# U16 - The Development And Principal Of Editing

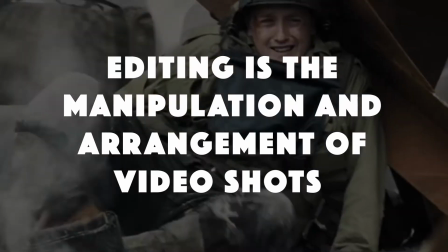[0:03]
Editing. The purpose. Editing is the manipulation and arrangement of video shots.
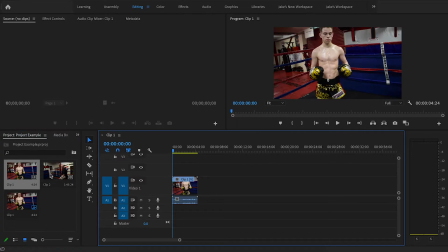[0:08]
In other words, taking this clip and creating a story in your timeline.
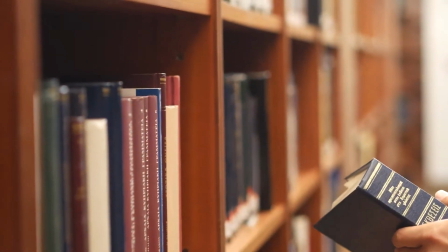[0:13]
It's as simple as a book. With editing, you create a beginning, middle and an end, aka a linear narrative.
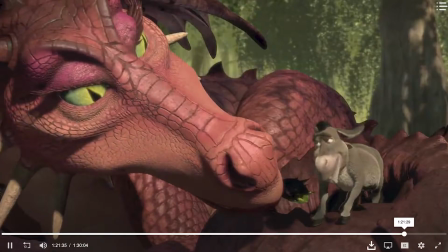[0:19]
For example, Shrek. This has a beginning, middle and an end. You can also find films where the beginning isn't actually at the start of the film.
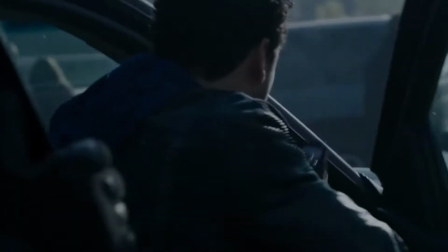[0:25]
For example, Deadpool begins in the middle, then goes back to the beginning, and then plays through towards the end.
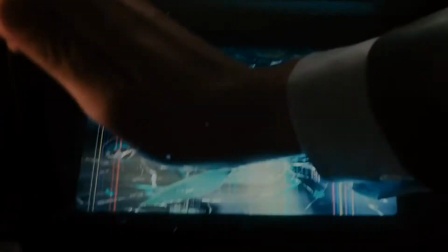[0:31]
This is also known as a non-linear narrative. To tell these stories, editors often use a variety of forms of editing.
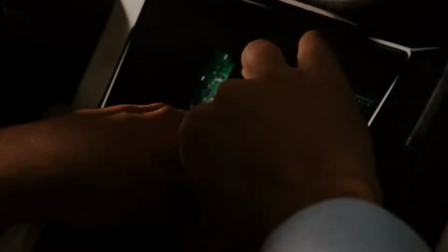[0:37]
Two common examples are fast-paced editing, regularly seen in action films such as Fast and Furious.
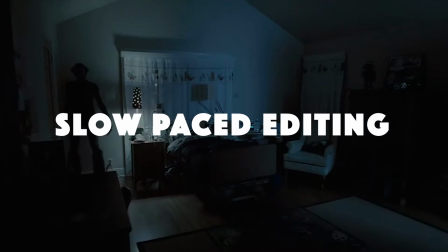[0:42]
This keeps the viewers engaged on the edge of their seats. And then there's slow-paced editing, regularly seen in horrors such as Insidious or Halloween to build up tension.
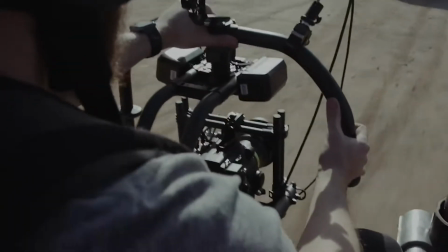[0:50]
The development. As previously mentioned, there's different kinds of editing. One of the first used forms of editing was called in-camera editing.
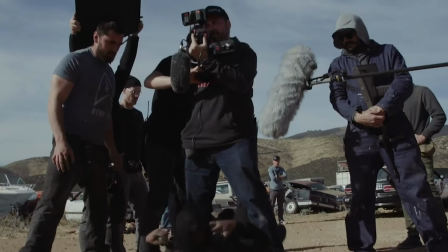[0:57]
This technique involves shooting the sequence in a strict order on set, instead of editing the shots into a film sequence during post-production.
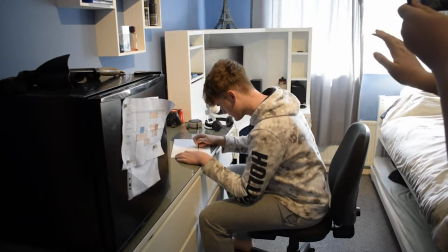[1:04]
For example, here we can see the director asking me to stop my actions while he changes the camera angle,
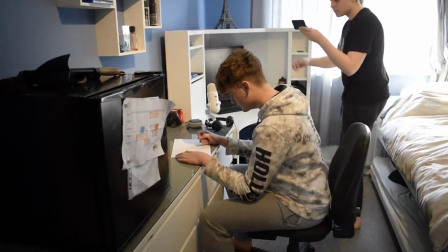[1:10]
and then asking me to continue what I was doing, opposed to filming the complete action multiple times from different angles,
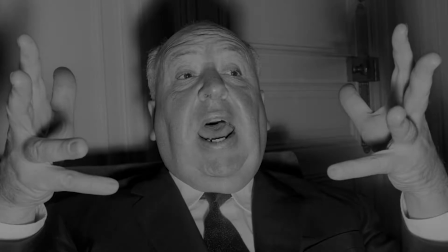[1:15]
and then cutting between them in post-production. A noticeable use of in-camera editing was used by the director Alfred Hitchcock in his film Rope, released in 1948.
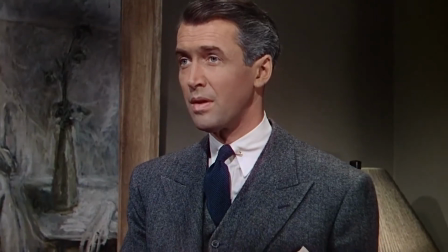[1:24]
This minimises the equipment used, as all you really need is a camera. Another editing technique is montage editing.
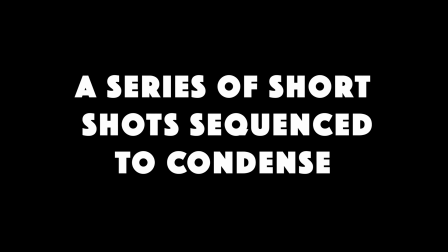[1:30]
This is where a series of short shots are sequenced to condense space, time and information.
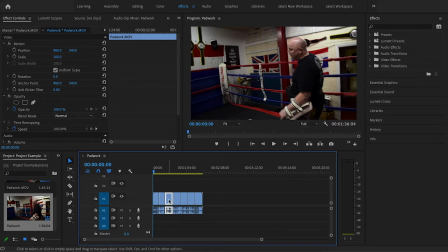[1:35]
Basically, a compilation of different clips piled together to create a video of a certain subject.
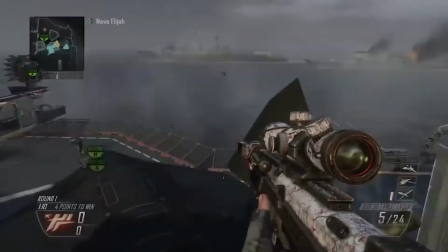[1:40]
For example, here's top 100 best Call of Duty clips, best ever quickscope montage.
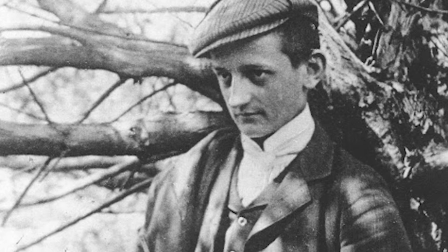[1:45]
In the 1930s, Slavko Vorkapich was one of the best known montage specialists.
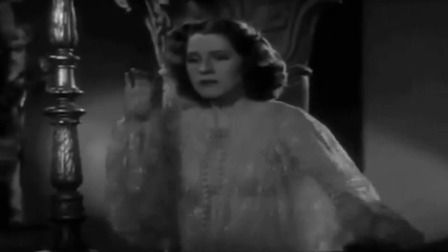[1:50]
Some examples of his work include Romeo and Juliet in 1936 and Maytime in 1937.
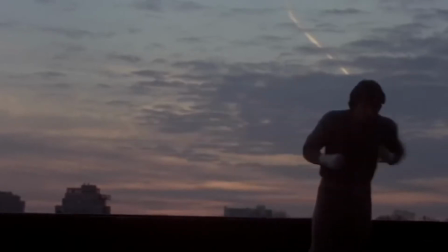[1:55]
However, something like this Rocky II montage is a more recent use of montages, released in 1979.
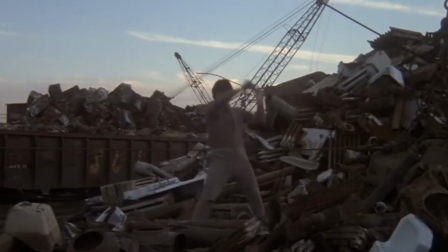[2:01]
This manipulates time, showing his progression of training with the motivational track.
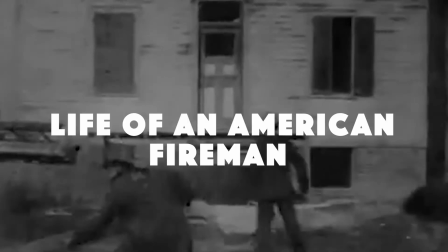[2:05]
An original use of editing, allowing the audience to follow the action, is in a film called Life of an American Fireman, released in 1903, pioneered by Edwin Porter.
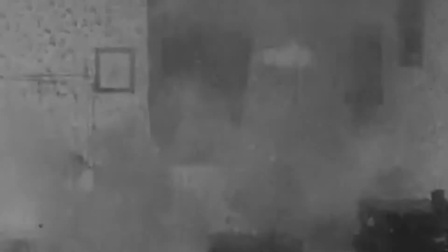[2:14]
As you can see here, it follows the firefighter going up the ladder, and then as he enters the room, the camera angle switches.
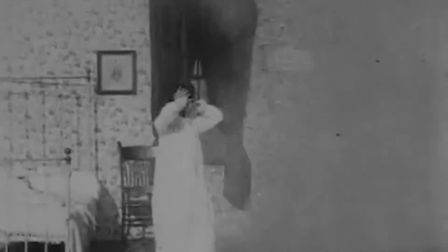[2:20]
This allows the audience to follow what is going on in the action. To keep the visuals interesting, shot variation is commonly used.
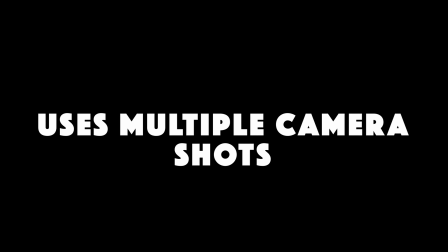[2:26]
This is a technique that uses multiple camera shots, such as long shots to establish the location,
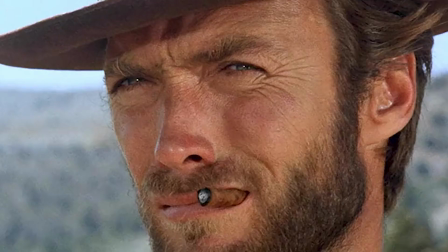[2:31]
mid shots to frame objects or characters, and close-ups to bring attention to a particular part of the scene.
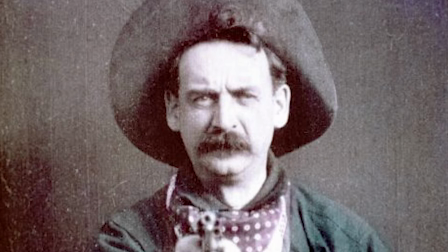[2:36]
In early filmmaking, Edwin S. Porter used this technique in his movie The Great Train Robbery, released in 1903.
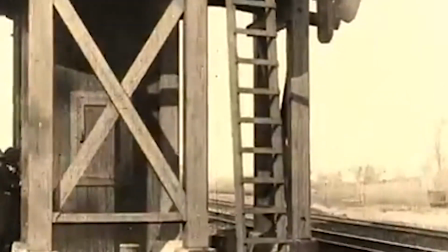[2:43]
As you can see here, it shows inside the house to outside, with a variety of long shots, close-up, etc.
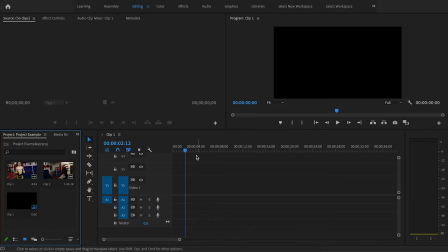[2:49]
Next, way before digital editing was possible on computers, analog editing was the norm.
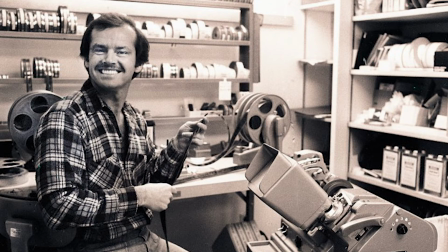[2:54]
This is where you took film out of a camera, once done shooting, and cut it into different parts using a splicer.
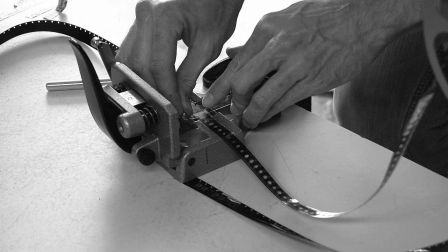[2:58]
They'd then paste it onto different parts of the film to create the cutaways. It then had to be developed through a machine. Sounds simple, doesn't it? Finally, digital editing. This is the most common form of editing nowadays.
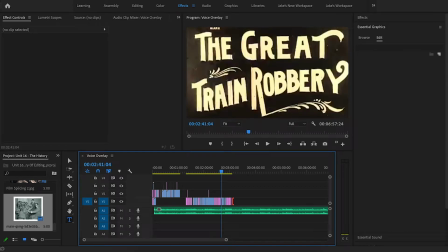[3:08]
Even the video you're watching right now has been digitally edited. Why is it easier? Basically, because a lot of it's already done for you.
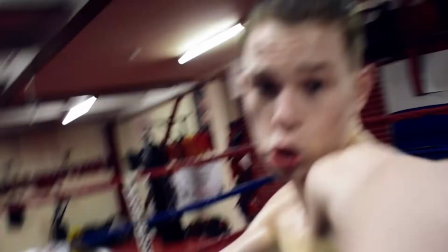[3:15]
It is now much more advanced, as there's a lot more creative techniques, effects and transitions to be used.
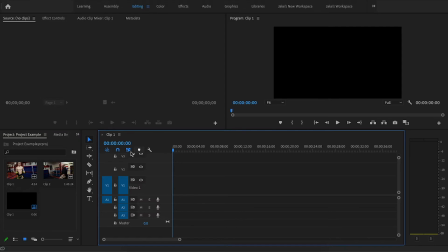[3:20]
But we'll talk about those later. Well-known programs used for digital editing include Premiere Pro, Sony Vegas, Final Cut Pro and iMovie.
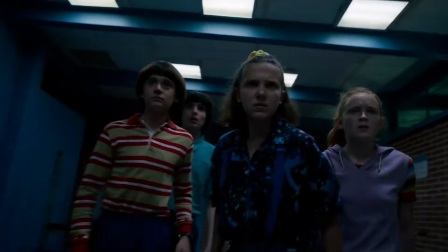[3:29]
Techniques. A common editing technique is seamless or invisible editing, which is a vital technique to use to make your work easier to follow.
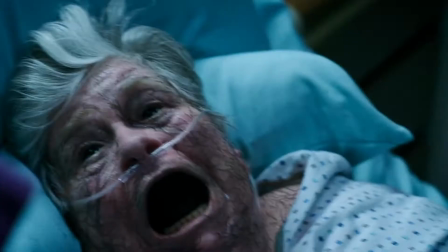[3:36]
This is where the cuts between shots correspond to the action, making the narrative more obvious without any interruptions.
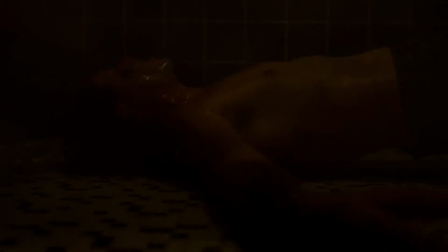[3:41]
An example of seamless editing seen here in this shot from Stranger Things shows Billy rolling over in one shot from this angle and still rolling over seamlessly from a different angle.
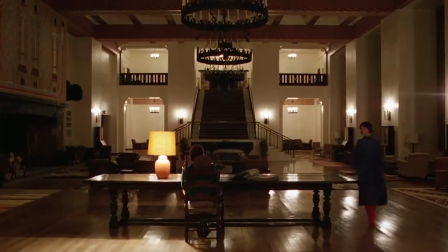[3:50]
The 180-degree rule. This technique is one of the oldest in cinematography.
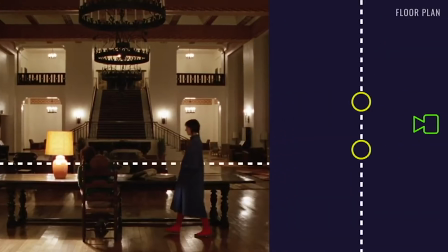[3:55]
It refers to an imaginary straight line drawn between two objects in a scene. Basically, you want to keep your camera on the same side of the line, otherwise you'd have crossed it and broken the rule.
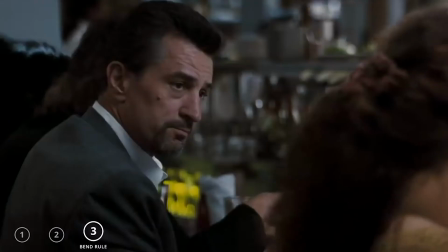[4:04]
However, this rule can be changed by resetting the line by inserting a neutral shot, then resetting the line in a new shot. Transitions. Many transitions are used in editing.